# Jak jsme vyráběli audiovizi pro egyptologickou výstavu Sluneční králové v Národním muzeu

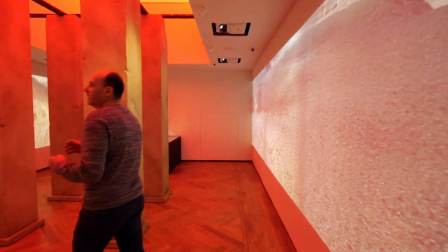Tady jdeme do místnosti, ve které je rekonstrukce hrobky princezny Šeretne Ptej.
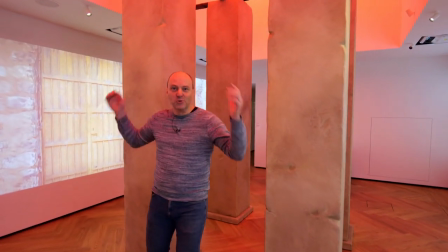Pokud jste to viděli, tak právě teď se nám posunula projekce na stěnách, protože ta ilustruje, jak se vlastně archeologové mezi tyhle ty 4 sloupy, které v reálném nálezovém místě skutečně byly, jak se tam dostali. Představte si, jako kdyby na stropě byla poušť a archeologové se vlastně museli prokopat až na tuto úroveň, aby odkryli celou hrobku.
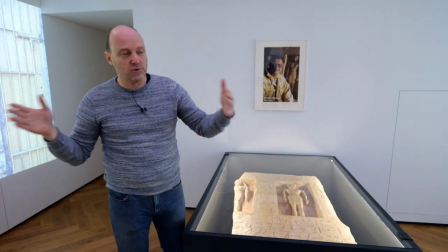A naše projekce po stěnách jakýmsi způsobem parafrázuje nebo ilustruje tu nálezovou situaci.
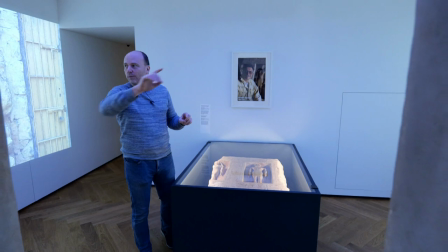Na malých vložených obrazech jsou ukázky toho, jak vypadá taková ta každodenní práce,
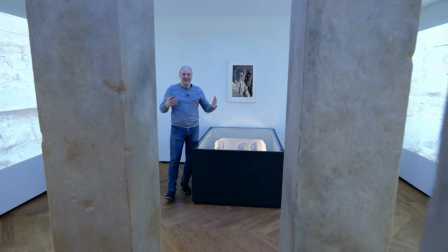kterou archeologové musí odvádět, když se jim přihodí taková věc, jako je nález právě celé hrobky.
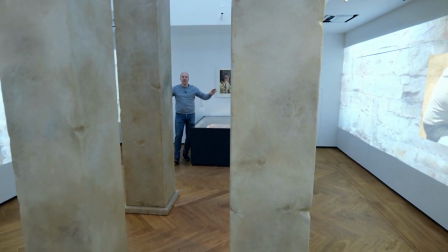A vždycky zaměňujeme, po určité době se ta projekce celá vymění, kde se tam objeví jenom ta otevřená poušť, která neslibuje vůbec žádný nález.
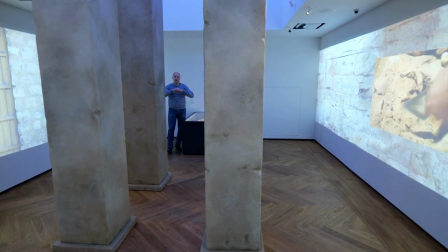A potom, když se propadneme do toho výkopu a najednou zjistíme, jaká nádhera, jaký skvost se může objevit.
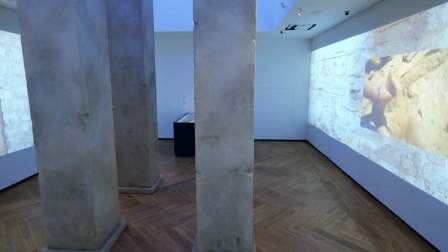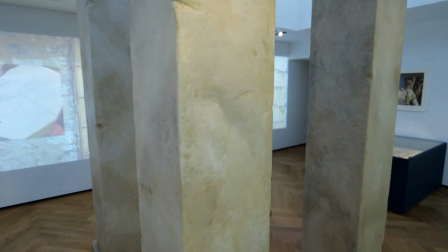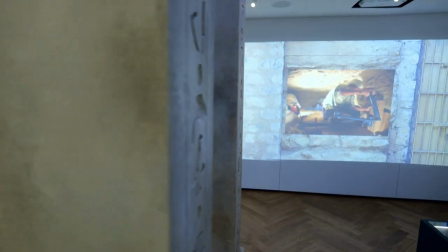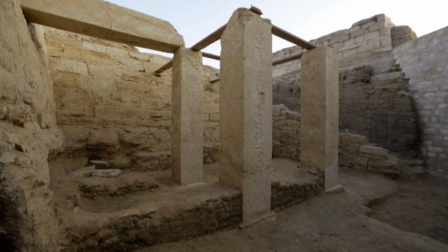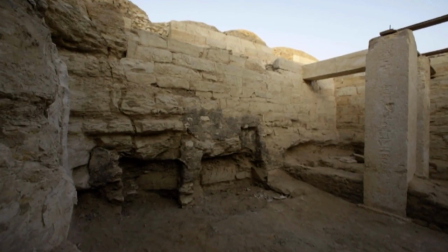Thank you.
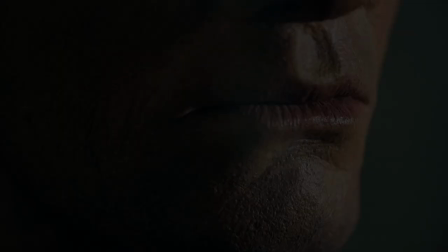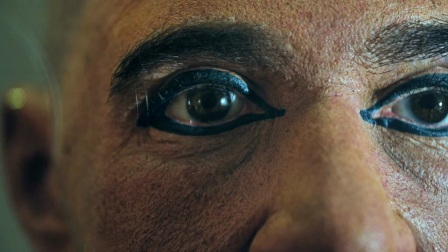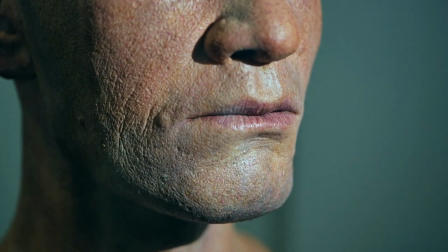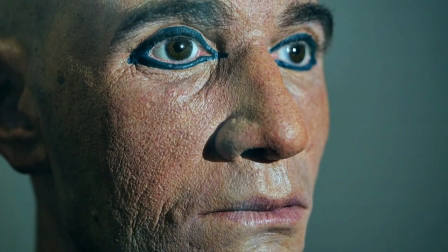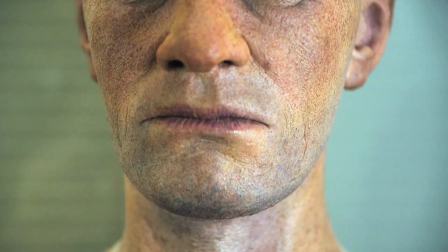teď jsme v místě výstavy, která se zabývá rekonstrukcí podobizny kněze Neferimpu, a to je on.
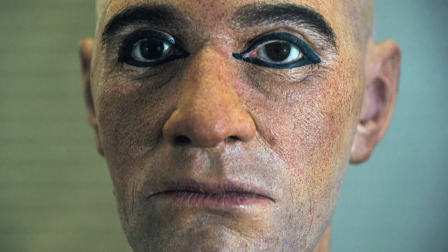A to je obrovsky složitá věc. Ono se to celé muselo z vědecké stránky, když to budu jako laik parafrázovat, od nálezu hrobu, od zpracování toho nálezu, od perfektního naskenování jeho lebky, přes normálně rekonstrukci jeho mimických svalů, až se dalo dostat k tomu, jak teda tím pádem ta jeho hlava, jeho obličej mohl asi vypadat, až se skupina vědců na základě dlouhodobé týmové práce dostala k tomu,
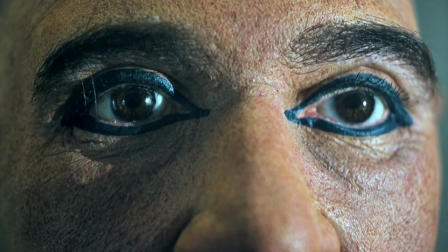že toto skutečně je reálná, velmi reálná tvář Egypťana, konkrétně tedy toho kněze Neferinpua.
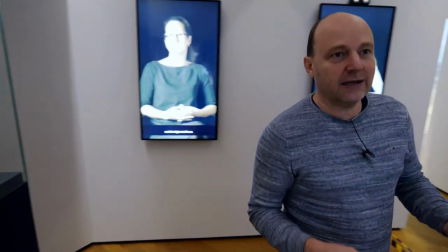A na nás bylo, abychom to tady nějak audiovizuálně zpracovali. Tak připadala mi jedna věc, že by bylo bezvadné, aby vlastně vědci, kteří na tom pracovali, si mohli spolu povídat.
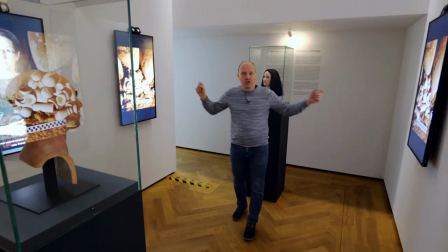Teď zrovna vidíte na těch čtyřech obrazovkách, chviličku tam byly vidět čtyři z vědců, kteří na tom pracovali, celkově jich tady necháváme promluvit osm.
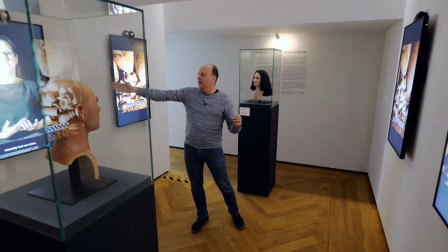A celá ta logika tohoto místa je postavená tak, že tady máme vždycky jednoho odborníka, vědce, vědkyni, který hovoří o své části práce.
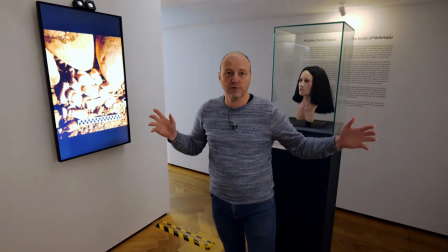Na těch ostatních monitorech jsou obrázky, které nějakým způsobem doplňují nebo dokreslují to, o čem se zrovna mluví, a čas od času se tady objeví pohled na ty ostatní vědce, jak třeba sedí, jak poslouchají, přikivují, jak si vezmou kafe, vstanou, odejdou, anebo zase přijdou, a aby vlastně tím cílem je,
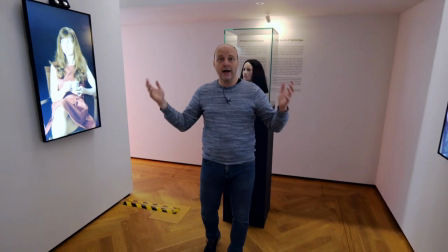aby si i navzájem předávali slovo, aby opravdu to vypadalo jako jakési setkání vědců, kteří se na tomto projektu nějakým způsobem vzájemně podíleli,
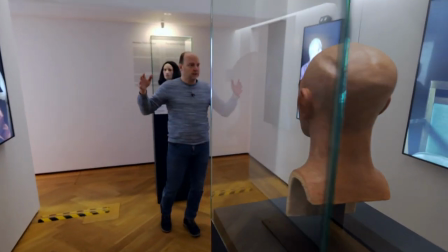a aby mohli spolu komunikovat, jako kdyby se prostě sešli v téhleté místnosti.
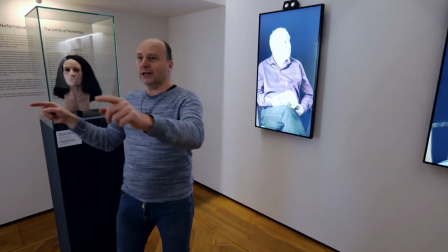Aby se na sebe mohli otočit a aby prostě to bylo co nejvíc, jako,
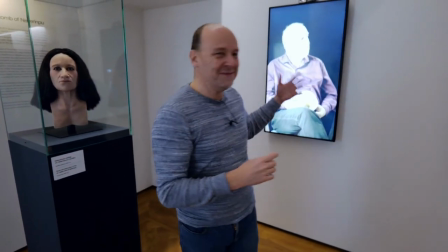jak to říct, aby prostě ty obrazy, které pověsíme na zeď, aby byly co nejvíc živé, aby se spolu mohli povídat.
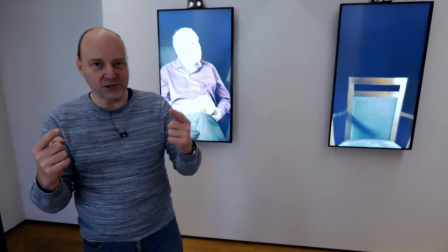A to znamenalo, když si to teďka představíte, že musíte
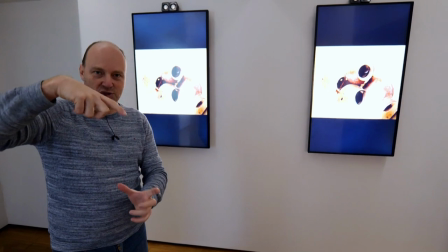všechny ty obrazy potřebujete ořezat a točit tak, aby to byly televize na stojato. Už to je formátová jako docela výzva, která ale není složitého.
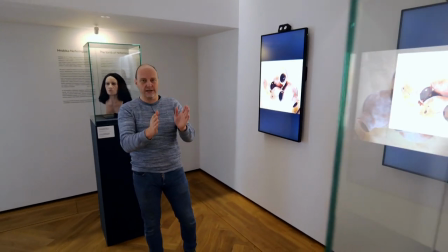Ale pak musíte přesně promyslet, když každého z těch lidí natáčíte zvlášť, jak má přesně sedět,
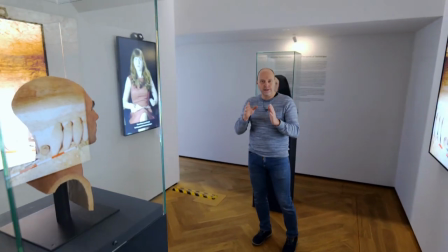odkud kam se má dívat, otočit, a to všechno musí být rozkreslené a vymyšlené dřív, než se udělá tahle ta instalace.
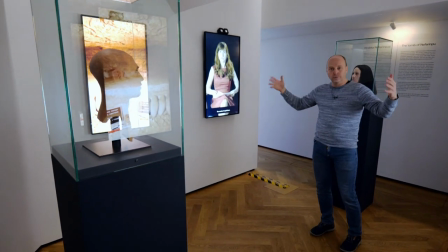Protože potom to je Rubikova kostka.